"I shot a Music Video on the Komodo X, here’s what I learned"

Basically what we did was we used a psych wall because it adopts the color of whatever light you're going to shine on it. And I actually made it red for one of the setups and we used a couple of other colors later. Now the thing with psych walls, and essentially it's just a big reflective source, is that if you put a powerful light in it and turn off all the other lights, the background is going to look like it is that color. But because white is so reflective, it does cover the entire scene, giving the appearance that we're using different backdrops.
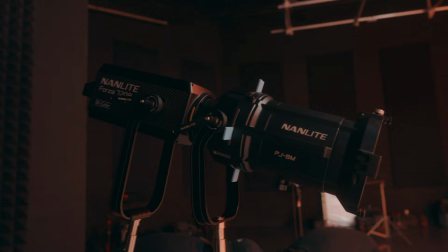Now, we did have one other light outside of the Novas that are in the ceiling, and that was the 720B by Nanlite. We also added a focus lens on the light itself to give more of a spotlight look. Now, this shoot actually has three different looks, three different setups, and three different lighting setups as well.
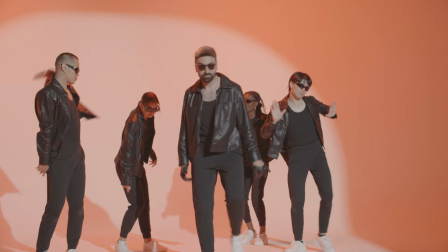Now, the three looks that we went with are going to be things that are going to bring out as much contrast as we possibly can.
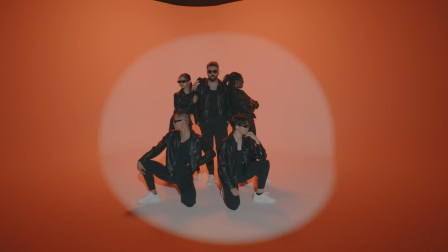The first outfit and the first look, we have an all black look with red in the background which actually is my favorite and it's really cool and then we use the namlite 720b as our spotlight in the background to not only give some lift to the dancers so you could see them but at the same time it adds to a different look where some shots we didn't use the spotlight at all and some we turn it on in order to get our performance shots then secondly everybody was gonna go into a red suit and i kind of had a heads up play here because cyan is the opposite of red so you get a really decent color contrast in terms of getting them to pop off of the background.
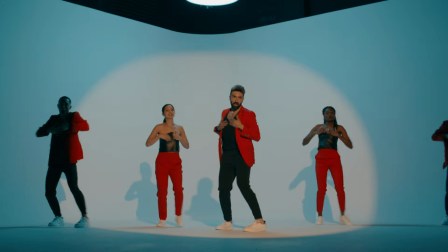Typically in one location setups you want to try to create as much contrast as humanly possible or try to make things look as big as possible just to make them look a little bit different. And then for our last look we went with the clean white but what I wanted to do is I wanted to make the spotlight a little bit warmer
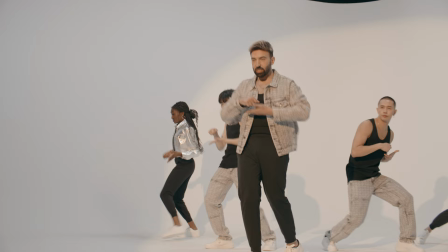just so you could see it pop off the background a little bit more giving us the three looks that we're going to go with. Now to end this off we did turn off the spotlight and we kind of went with just using the RGB lights on party
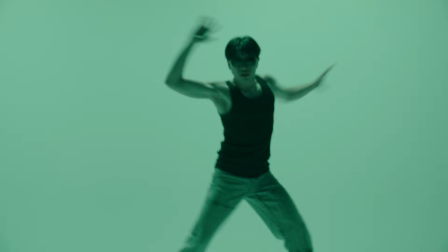mode so it was cycling between different colors which really does look like the first time the iPhone Shuffle released,
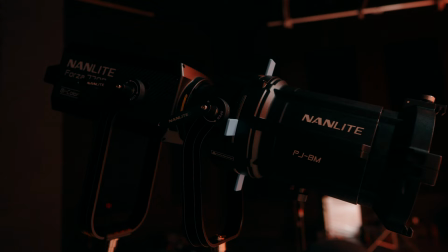but it did work for this music video. Now for the light that we did use, I did use the Namlite 720B. Not only is it incredibly powerful, but I also attached a projector on the front of it. Now there was one quirk that we were using with the Namlite 720B.
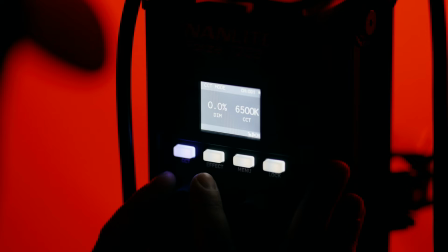Now everything on the surface works fine. It's incredibly bright, the app works on the phone, and we're able to control everything.
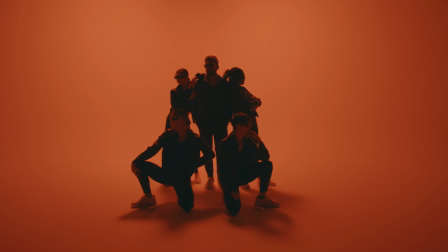However, there was a point where we tried to time up the light turning on with a particular lyric of the song,
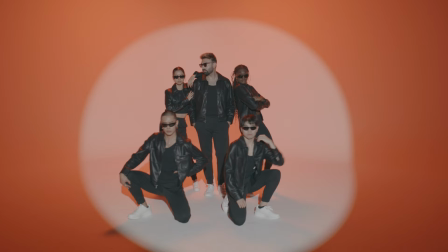but the graduation how you increase the output on the light isn't the smoothest in the world. When we were doing it, it was a little bit choppy and I couldn't find a setting to actually get myself out of it, which drove me a little bit nuts because I'm sure it's somewhere there because that light is reasonably expensive, but it wasn't something that I could find right away and we had to scrap it and go with another plan. Now, single location shoots in any type of video format is going to be a little bit tricky and you want to make sure that you vary things up to keep the audience engaged. And we did that in a couple of different ways by changing the setup and the camera movement, the different looks and the outfits the artists and the dancers are wearing, and also our lighting setups as well.
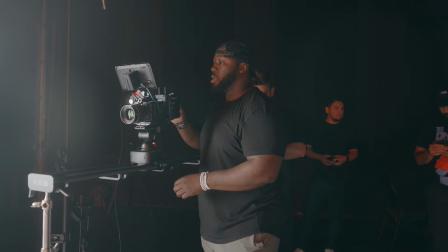You also want to separate your performance shots from some of your b-roll shots, which actually takes a little bit of the edge off.
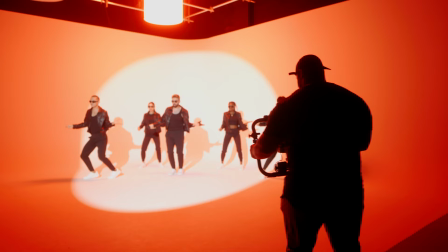Once you have your performances, you're able to capture a little bit of b-roll to help support the music video itself. Now, with music videos in general, what I'm starting to learn is that you don't necessarily have to have perfect b-roll. It doesn't have to be perfectly narratively sound, which adds to the creativity a little bit, but it also takes off some of the stress.
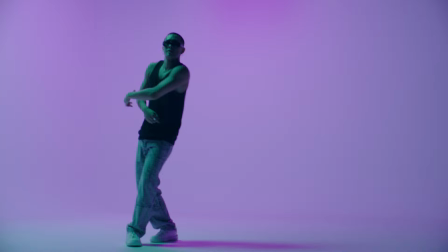This was also a really good time for me to test out the slow motion on the red Komodo X, and it did a really good job and everything looks really cool. Okay, so after the shoot's all done, everything's packed up, you've come home, there's one thing that you need to do the second that you're settled and it's this. You've got to take this card, put it on your computer and back up your footage. Now, everything across this video, the lighting, the camera, the lenses, the camera moves, the dancers, the studio, all of that doesn't matter if you're not backing up your footage. This is something that you want to keep in mind as a preemptive caution. However, for everything else or if something goes wrong, we have today's video sponsor, which is going to be EaseUS.
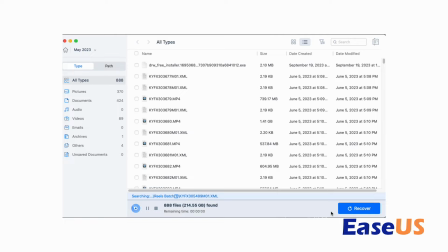Now, EaseUS is going to be a memory recover service. And basically what ends up happening is that if something goes wrong with how you backed up your data or where you store things,
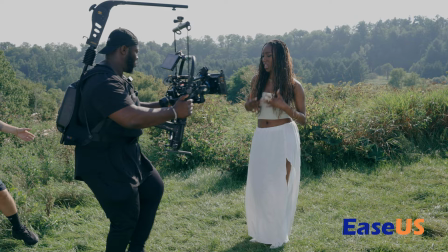if something malfunctions, you can go to EaseUS to help recover broken and lost files.
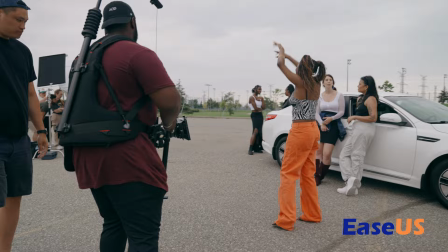Having that security and having that peace of mind that even when you try to do everything right and something might go wrong, having something like a recovery service is going to come in clutch just in case.